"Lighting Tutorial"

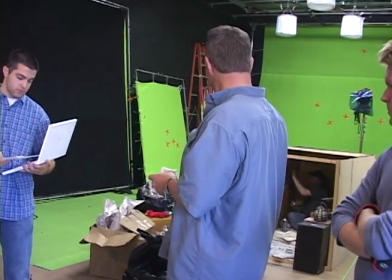0s
today what we're doing is we're doing the inside of the dumpster. Right, so we're going to create a little bit of moonlight with this light back here.
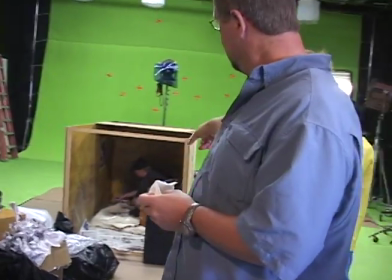7s
There he basically has a Tiffany lamp shade
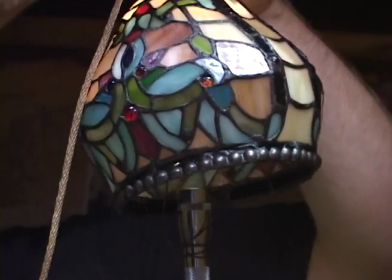12s
and he's rigged a little mag light up the top, and that's what he uses as a lamp in the dumpster. So what we're going to do is we're going to probably hide another little light bulb inside of there to make it glow, and then we're going to mimic what that light's doing with another one of our small
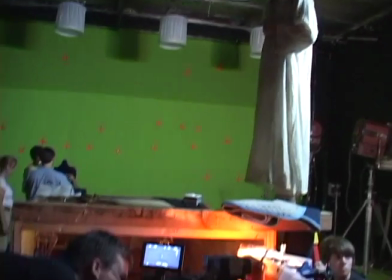31s
lights and light him or motivate that light with that little Tiffany lamp. So what we're going to do now is we're going to shoot out his side, and then we're going to flip and bring in Don Q as well, right? We're dressing for the reversal.
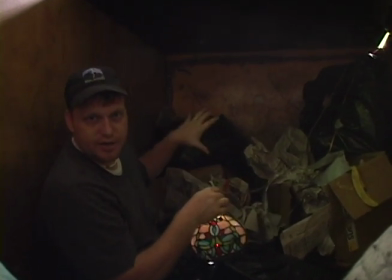54s
We just shot Sancho's side of his house, and so now we are
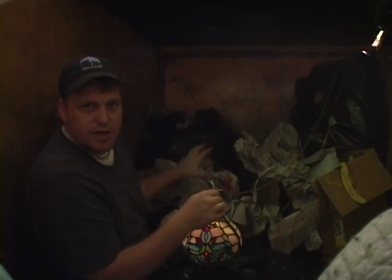63s
dressing for the reversal of that, where Don Q has fallen into our garbage bin, which is Sancho's house.
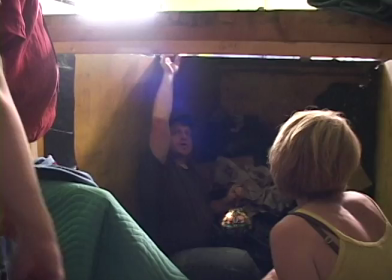71s
So as we think about it, we think about which way the character is looking.
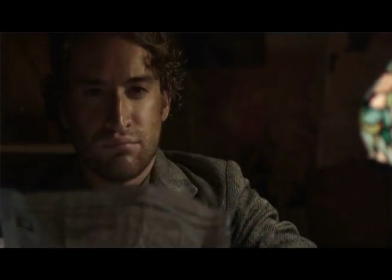75s
If one person is looking left to right, the other person has to look right to left, right? So we'll just flip them, light it a little differently, and you'll make the audience believe that we've gone to the other side looking the other way.
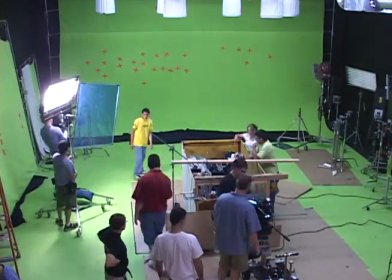88s
What you're looking at right now is that we're doing the dumpster scene. And like I said, this is one of my favorite scenes.
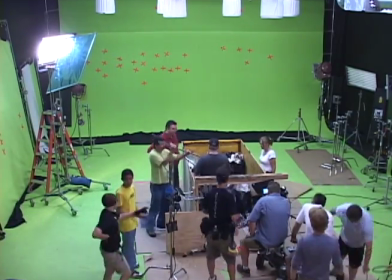95s
You see that there's a Kino flow up in the upper left-hand side of the screen, and that's creating the moonlight.
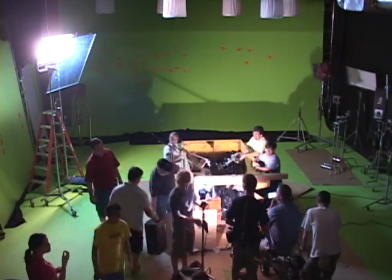102s
You see now that we're adding that light in front is acting as a fill light.
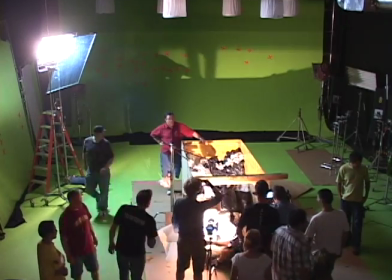110s
We're just filling up the shadow portions of the face.
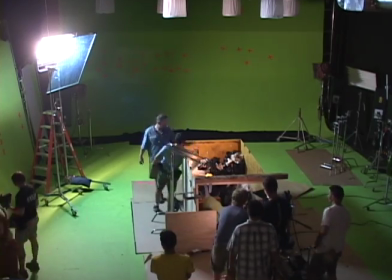115s
Well, we've added a practical lamp inside, and what that is it's a set piece,
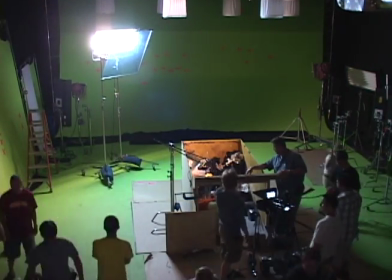122s
which is a lamp that he has hung from his the top of the dumpster.
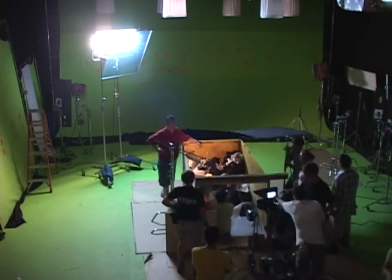131s
The black solid that's going over is creating a feel like
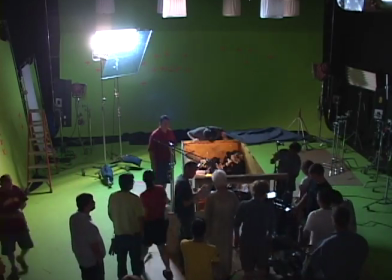135s
there is a top, like there's a dumpster top.
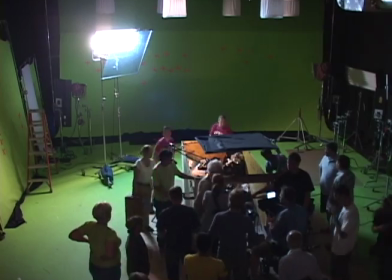140s
So that creates a little bit of shadow or drama. And everybody is furiously working, doing what they're told.
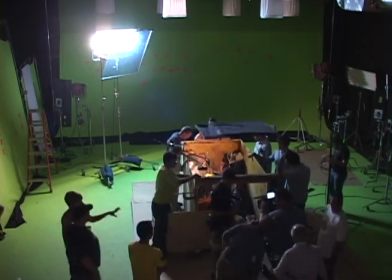148s
We're going to add some more trash to make it look more like a trash heap inside.
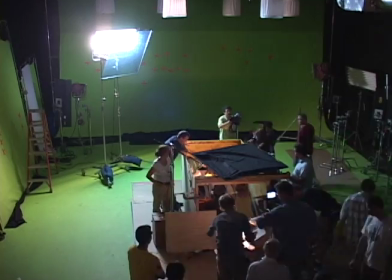158s
You see now we're fine-tuning the fill light there.
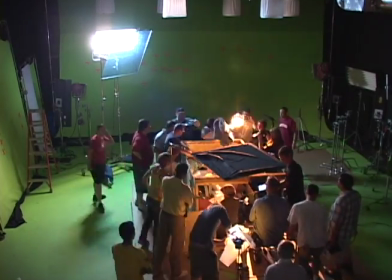162s
We've added some gel to the front of it, some CTO and some diffusion.
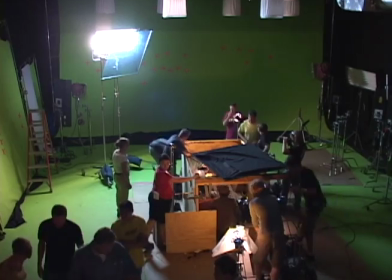167s
There's also a very small backlight in the back that we're going to add as a tiny little bit of rim to the character.
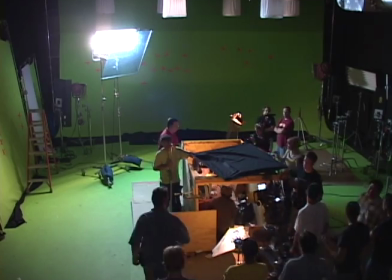179s
You see there's a lot of work to be done just for one shot. There's a lot of people doing different jobs.
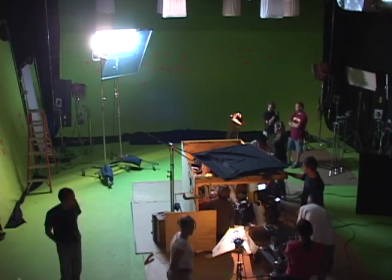190s
Making sure that everything goes right. Fine-tuning bits and pieces.
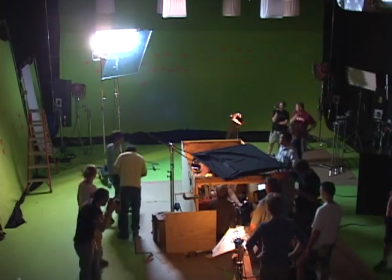195s
I think we also had to fill in cracks in
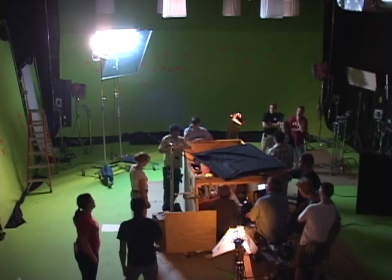198s
the interiors to make sure if we saw light in the background, we filled in holes, because this was a built set.
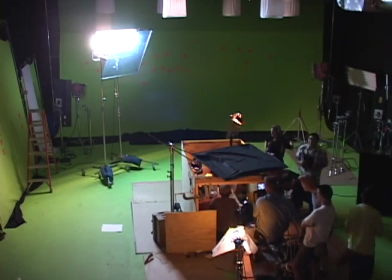204s
It wasn't a real dumpster. But it looked like a real dumpster when we got done with it.
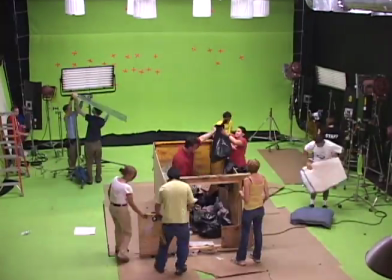213s
So as you see here, we're done with the dumpster scene, and we're starting to pull everything away and dress the lights back
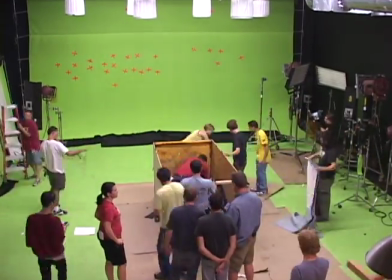221s
to make sure to get ourselves now a nice green screen stage again.
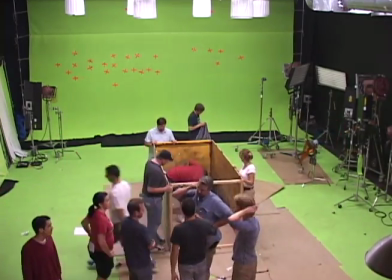226s
So we're starting to pull all the set pieces up, all the trash is put into bags,
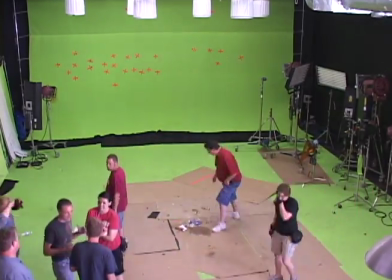232s
and then everybody will move that set piece away.
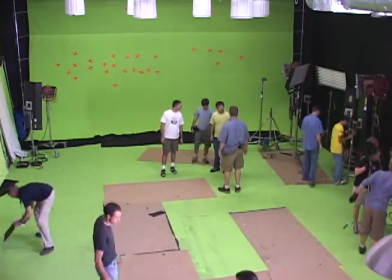235s
Then you see we have what we call layout board that keeps the green screen clean.
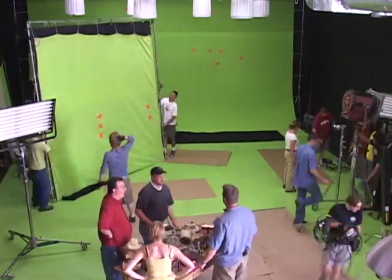244s
And we try to keep as much layout board on there as possible when we don't see it.
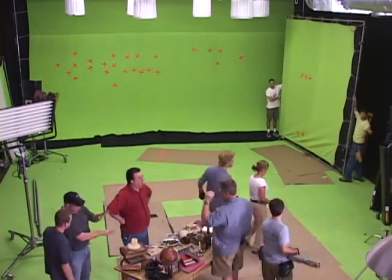249s
And see, there's our 12 by green screen that we're adding in to the side there.
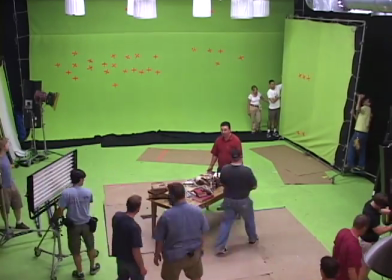256s
That's why I say I think we need a bigger green screen stage.
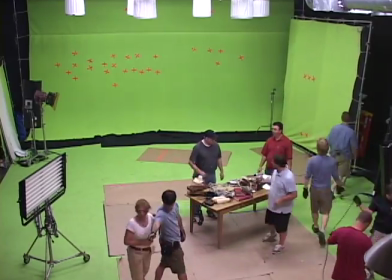259s
See, there's red markers all over the background, and we put those there for moving purposes.
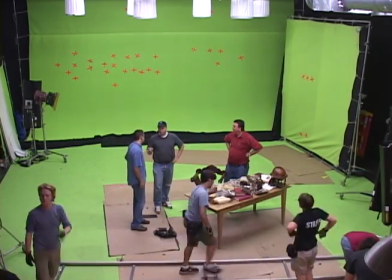267s
So we're going to set up now for a moving shot where the character is sitting reading books.
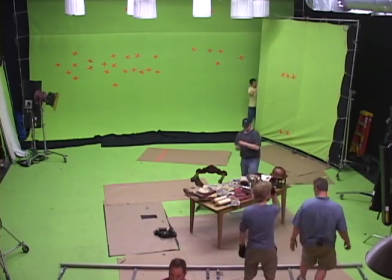275s
He's lit by candlelight, and we're coming around him, and we're going to have a little epiphany.
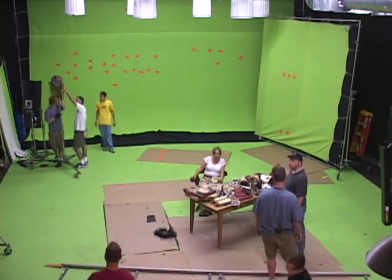282s
You see, we set a track there. The track is 2 8-foot pieces, so that's 16 feet there wide.
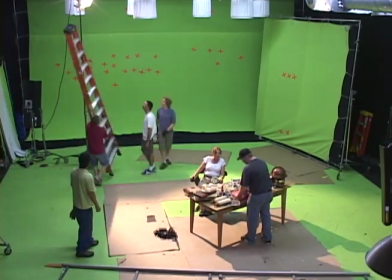291s
And now see, I shut off the green screen first.
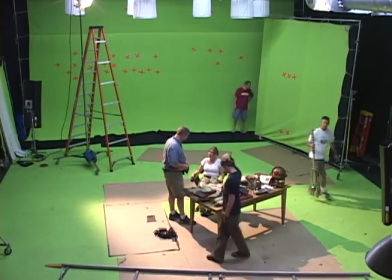296s
Now we're going to light that character as if he's sitting inside of a castle type of
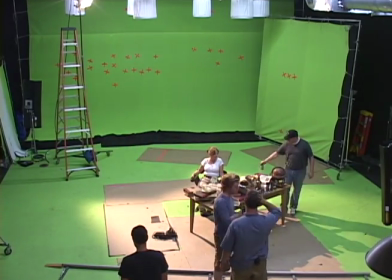303s
area with ancient books trying to find out, what he's supposed to do with his life or whatever.
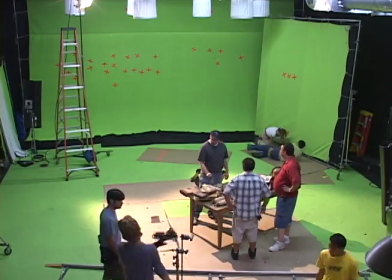310s
He then has an epiphany and figures out what's going on.
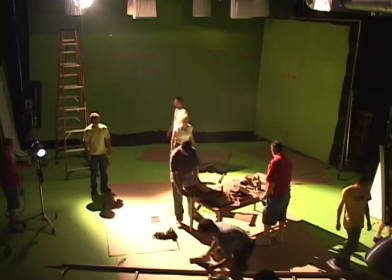317s
See, it's getting darker there. We've added our moonlight source that would be coming through windows.
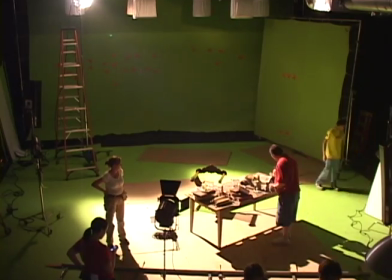324s
So that's our main source of light, is that backlight. So that's our key light we've set up.
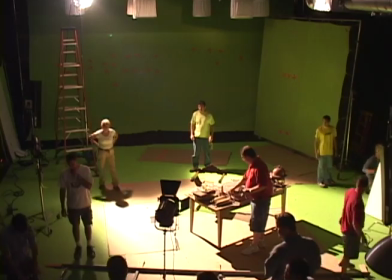329s
See, there's a light in the foreground there that's going to act as a fill light.
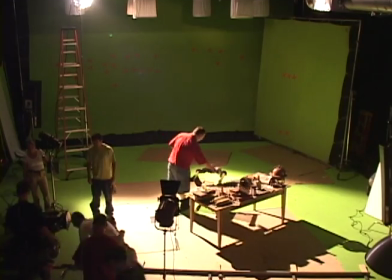333s
And then that might also be our light that we're going to use to motivate the candle light.
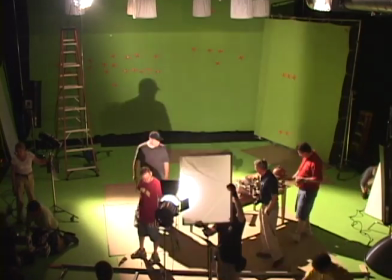341s
We're putting the camera on the dolly. That dolly is going to go onto the track.
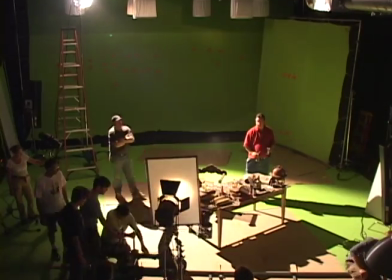349s
You see we put a frame of diffusion in front of that light to, you see how it's flickering up and down?
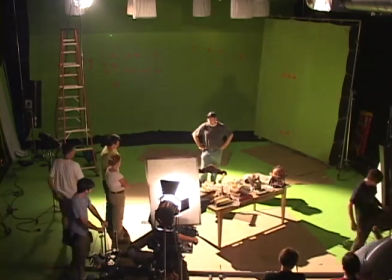356s
That is going to create the flickering of the candlelight.
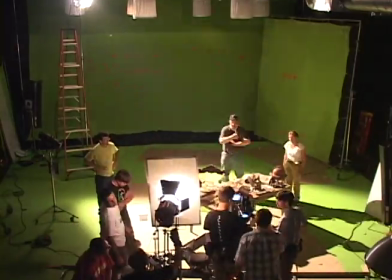362s
Okay, so we put that on a dimmer system that it flickers with the candlelight.
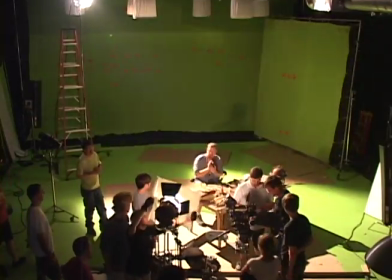372s
So you see now that that diffusion in front might be too much, so what we've done is we've
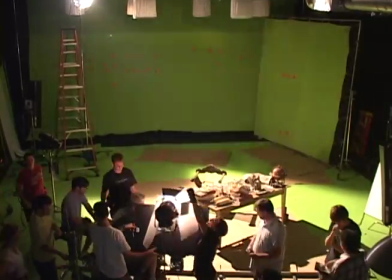379s
used a cutter on the bottom to make it, so because candlelight is only coming from the top part of the tabletop,
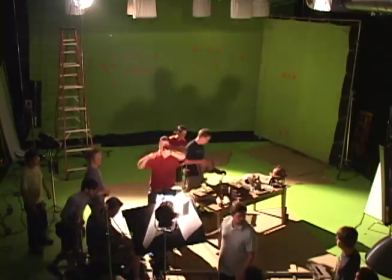387s
not from below, so we put a cutter on bottom to make sure that there's none of that flickering light underneath the front of the table.
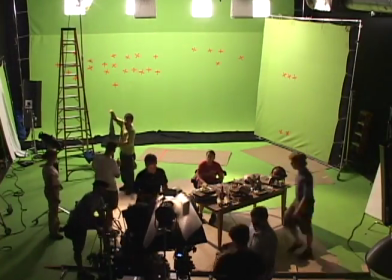393s
It's because the candlelight cuts from on top.
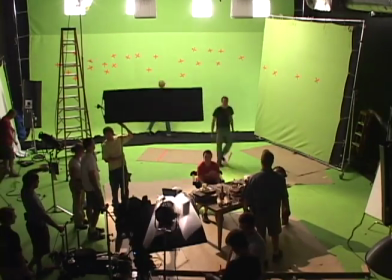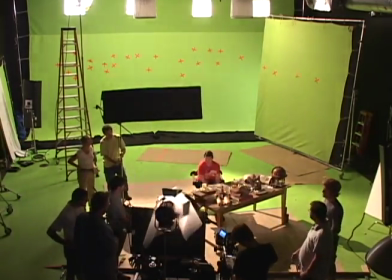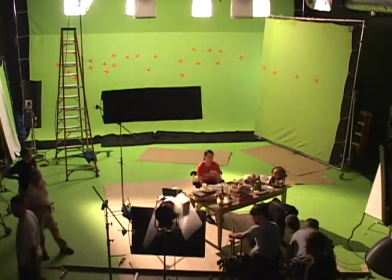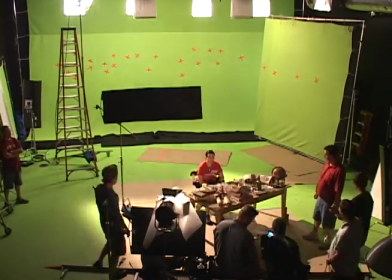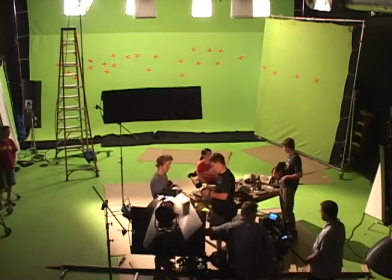419s
We've added a cutter on top to try to get rid of some of that light on the background, flickering from the background.
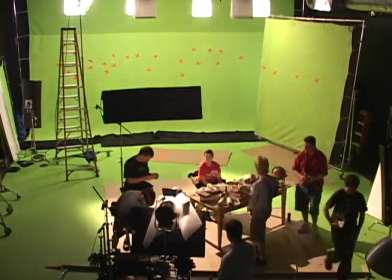427s
We'll probably hopefully bring that in farther down into frame.
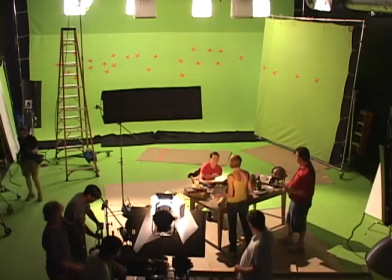434s
And then what we do is we test our move. We start adding, you see we're adding another cutter on top to
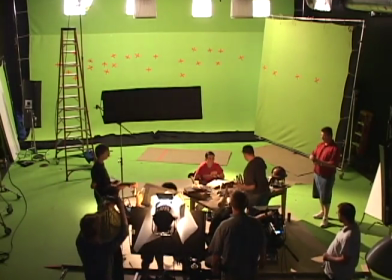442s
bringing it up and down to finesse where that flickering light should be.
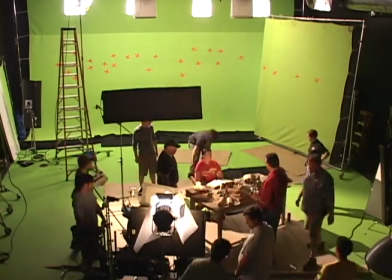449s
So we're trying to cut it off the background. See, we're adding another one, so it's only,
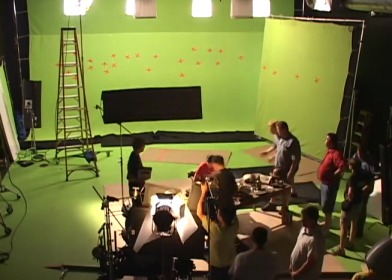455s
we're trying to cut it off the rest of the scene and only hitting our character.
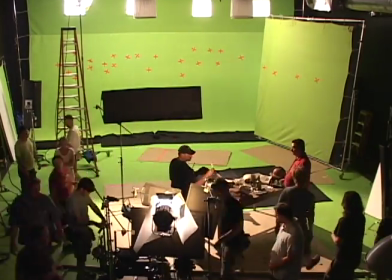466s
And then you see as we go, there's a slight move on the camera.
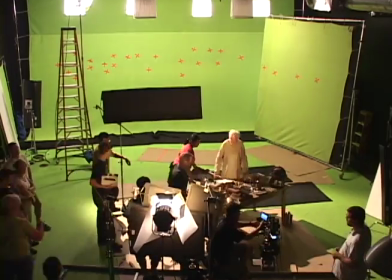471s
It goes from lower to higher. See the camera go up a little bit? So the move is it's supposed to start down low on a book and then rise up and
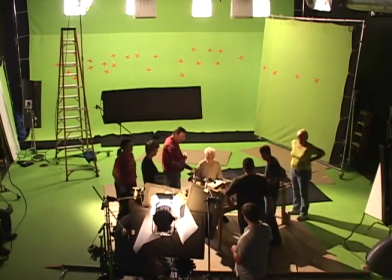480s
be up to kind of the eye line of our main character, our Don Q.